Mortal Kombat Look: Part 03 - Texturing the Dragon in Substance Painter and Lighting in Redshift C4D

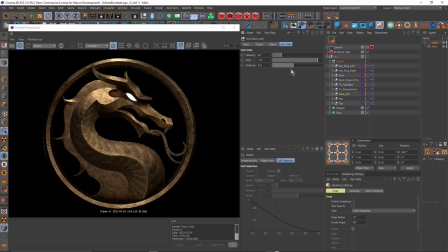1482s
If I bring it closer, obviously it's going to be brighter. You can see how easy this light rig makes this. I don't mind it kind of like that, actually, because it just lightens up the bottom of the jaw a little bit.
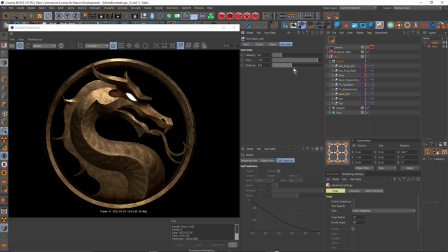1498s
Undo that. bring it closer. It's also affecting the top here. Kind of makes that stand out a little bit more. That's quite nice. Just the heading. Don't want to bring it too far around to the front. That looks pretty good.
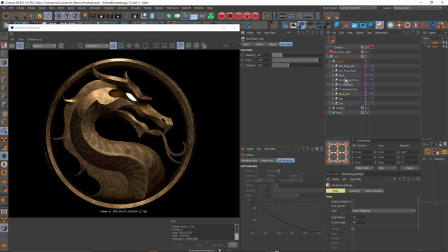1518s
And I've got a backlight for the overall ring and dragon. So I'll turn that on. And that's mostly affecting just the ring. I think that's just for the ring. I think that's for both.
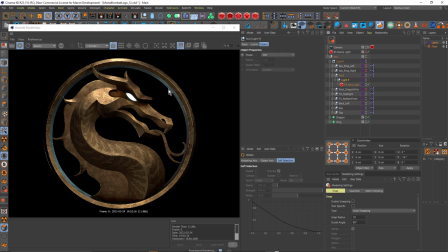1534s
Let's just check that out. Yeah, so that's for both. And that's giving a slight blue cast to that because I've made that blue. I like to use a blue light behind. I think it gives a nice contrast to the warm lights. And I've also got a backlight for the dragon because this one was enough
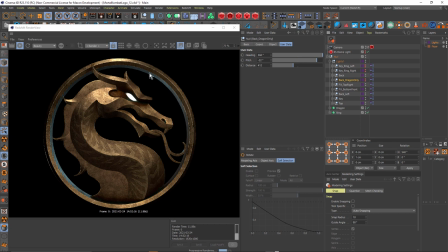1554s
just to add a little bit of brightness or a little bit of blue on the inside extrusion of the ring, which looks quite nice. But this optimal position for the ring gives me virtually no result on the dragon. So in this case, I duplicated it.
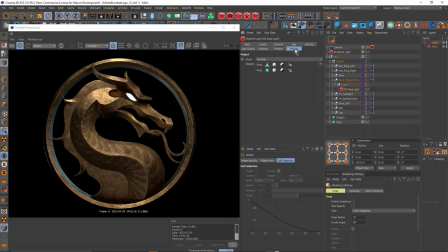1572s
And for the dragon only one, I've just dragged the, delete, this is an old one. I've dragged the ring into the exclusion. So it's not affecting the ring under the project tab. So if I turn this one on, you can see this is quite a bright one.
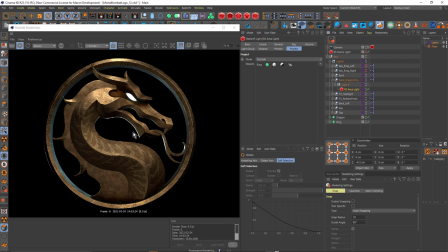1589s
And this is a nice rim light that really helps cut these out of the background. And if I adjust that, I can adjust the pitch. See, I can move it up and down.
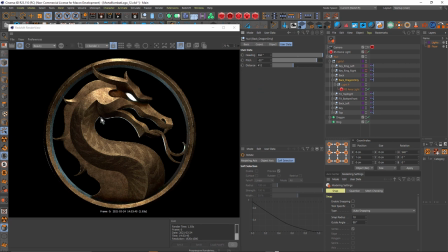1606s
I wanted to get as much of the mouth and, you know, the base of the jaw and the tongue, just to sort of separate that a little bit. These are areas that were getting a little hidden.
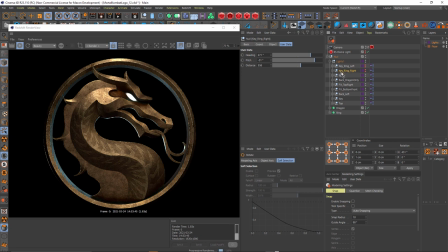1620s
And I've got one more duplicate of the key light for the ring on the left and the right. So basically, I just duplicated the key and just adjusted the settings. It's going to give me sort of a bright spot on the left and the right, which matches the original icon that I based this on.
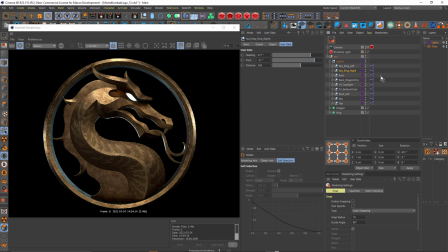1640s
I got that one there and that one there. Let me just turn off the left one again. So just trying to be careful not to flatten things out too much. Bring it up to 100.
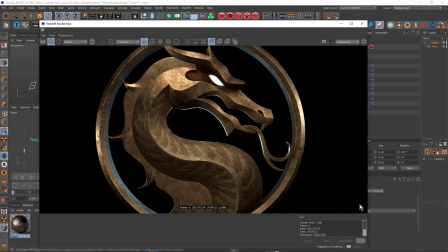1656s
And like I said, it takes a lot of practice, and I'm always trying to improve with every model that I light, try and get a little bit better at it.
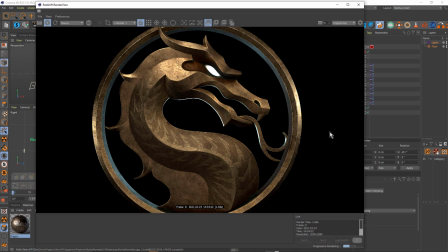1666s
Often I'll do some lighting and then I'll put it down for the day and then I'll pick it up again the next day and I might see something that I didn't see. But I think overall that looks pretty well illuminated without being too flat. And it also gives me a little bit of flexibility for when I take this into After Effects,
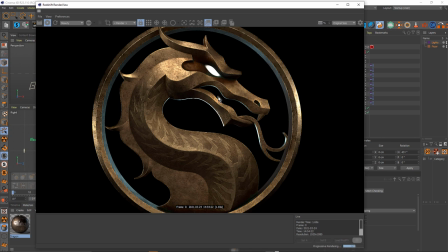1683s
it's not too blown out in any areas where I can actually do a bit of maybe an exposure effect or some gamma in Sapphire just to, you know, do some further color correction.
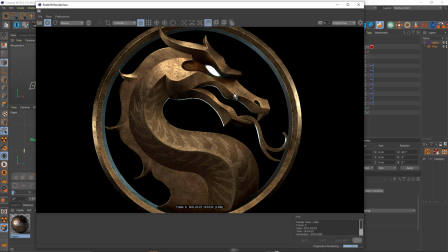1697s
Next, what I'm going to do is add a simple animation to this. Then I'm going to render it out, take it into After Effects, and add some effects.
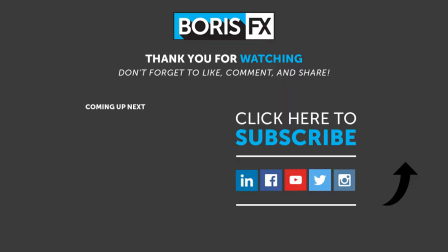1706s
So thanks for watching. Once again, this is John Dickinson for Boris Effects. To learn more about the various Boris Effects products or to watch more of these kinds of tutorials, be sure to visit borisfx.com.